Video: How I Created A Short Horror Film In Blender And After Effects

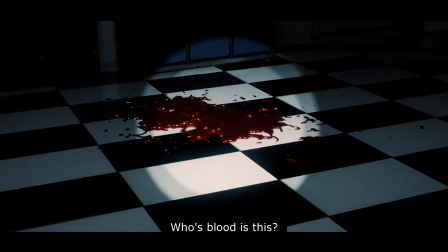0:00 In this video, I'm about to show you how I created a short film in Blender and After Effects with zero budget.
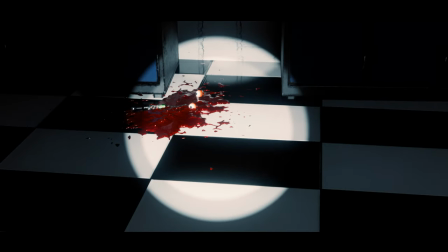0:06 Let's get started. Check down the link below for the full video.
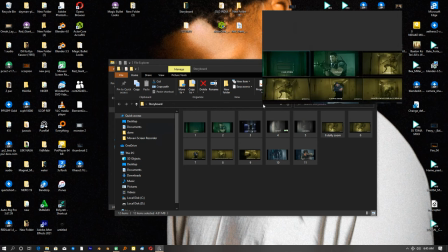0:13 I started by making a storyboard thanks to my friend. After that, we figured out that it will take place in a corridor.
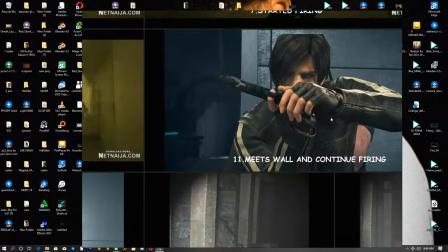0:21 The option I have is to make a CG corridor.
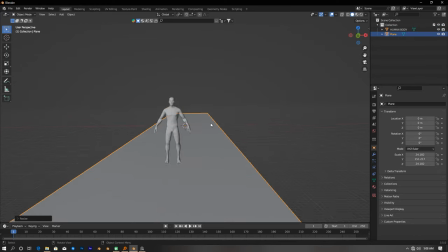0:25 I imported a human for scale reference and then add a plane and just scale it up. and put this tiles texture I found online.
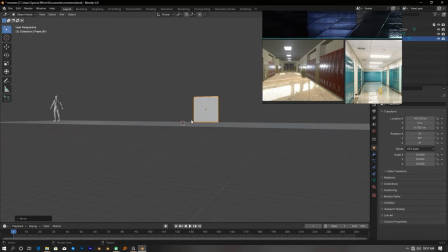0:34 I then add some planes at the side and start extruding in and outward to create a
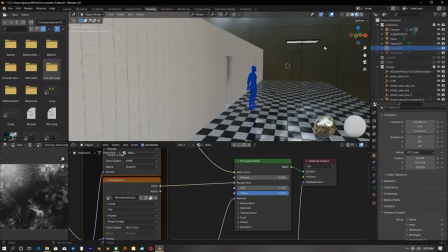0:41 door holes and I slapped this white brick material on the walls and it started to look pretty good.
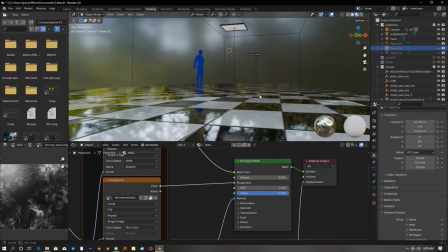0:47 The tiles look somewhat siegy and smooth so I added some layer of surface imperfections.
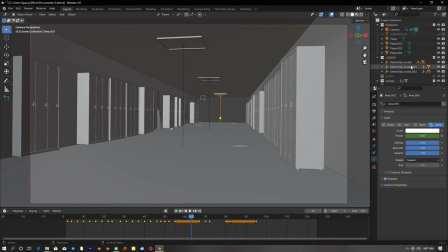0:55 With that being said, I just paste some online assets on the scene,
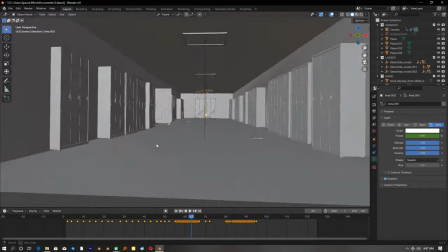0:59 the locker and the doors with some blood on the ground I then roughly model
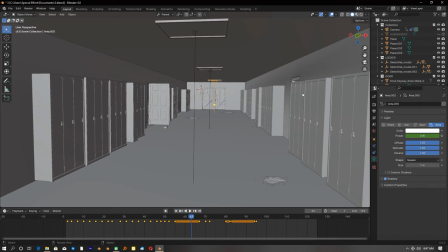1:04 this bulb and add a real light to it and the environment was
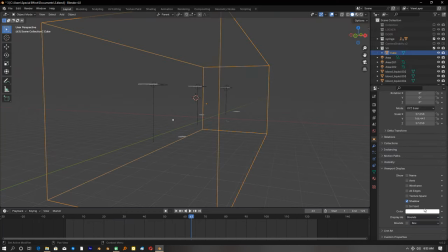1:09 almost done for the last thing I did I add a huge cube covered everything in the environment set is to view as wire and
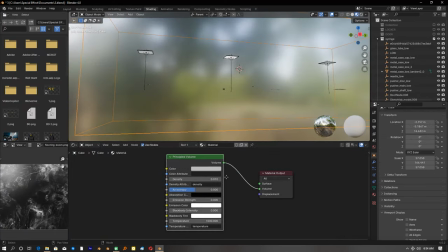1:19 add a principal volume to it with some low density to get that hazy
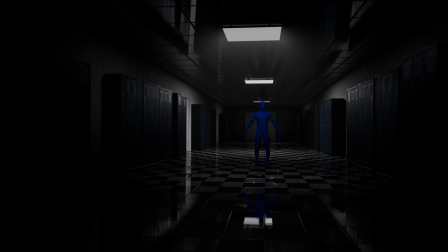1:25 look on the corridor at this stitch i'm happy with how the corridor is looking
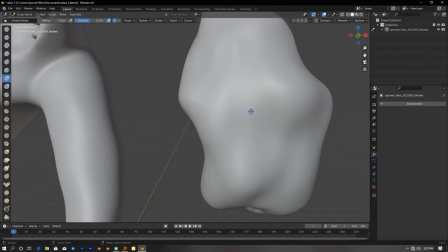1:30 so i moved on to next stitch which is creating the monster i didn't create
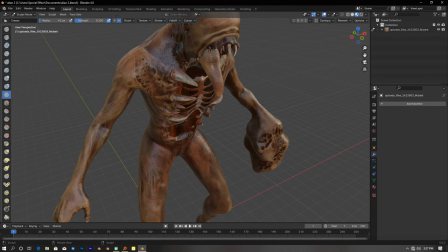1:35 the monster myself i just browsed some free 3d model online and i found this
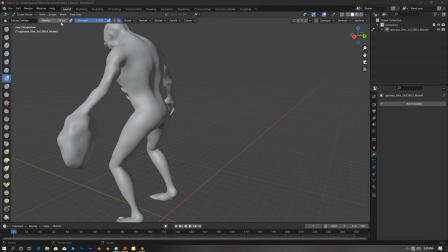1:41 mutant free 3d model in cg trader i then sculpt some details
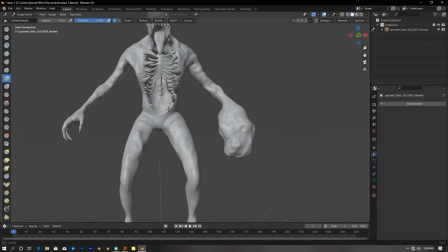1:46 on it to make it look more high poly i then select some varities
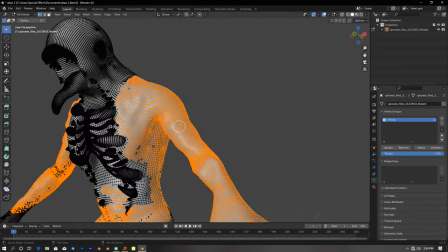1:51 and assign to a vortex group and add a displacement modifier on the mutants
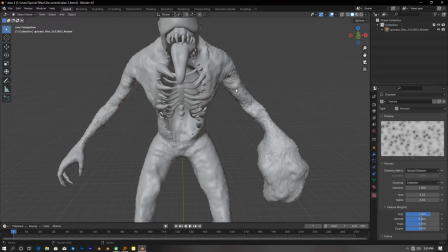1:56 and just tweak the modifier settings to get something interesting i then duplicate the
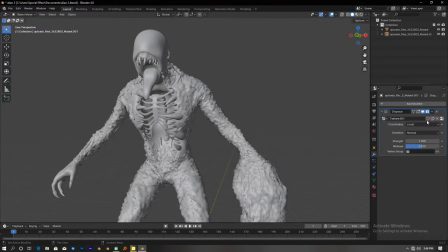2:01 monster and add a wireframe modifier and shrink wrap it to the original monster
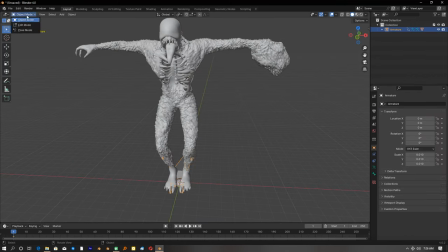2:06 from here everything is going as expected until i read the monster and tries to animate it which is impossible i've speeded the video up here but my pc cannot animate this thing because of the high poly or whatever
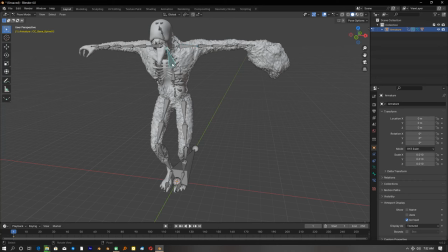2:21 i don't know i have to get another monster and scrap this idea to post every button it took about 15 to 20 seconds to move it so what do we do now how do we fix this problem yes of course i had you said mixamu of course we are going to download a free character with free animation from mixamo after
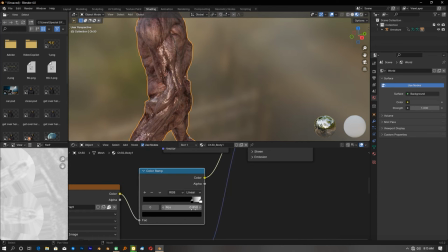2:48 browsing mixamo for some minutes i found this monster which i really like i then import it to
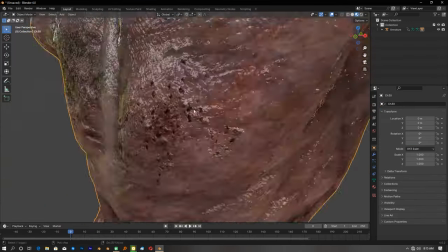2:54 blender and redo the textures and make it look like it was slimy i did what
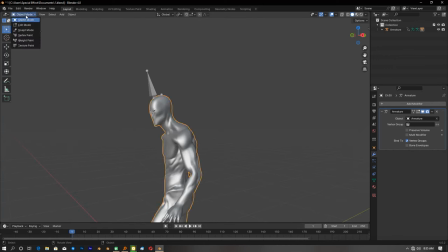3:00 i does for the previous monster i still select some vertices and assign them to a vertex group and add a displacement to the to the monster with
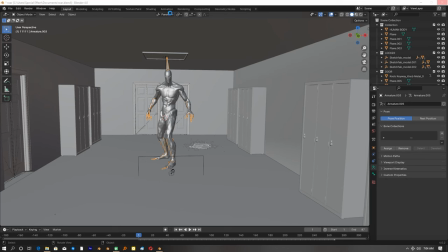3:18 the environment being set the monster being set all i can do now is import the monster to the environment and
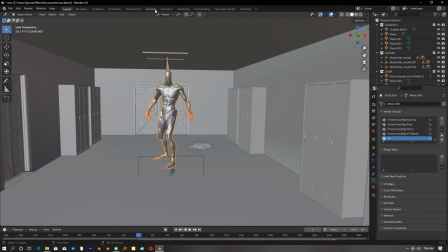3:25 scale it to fit my environment perfectly and do what of course animate the camera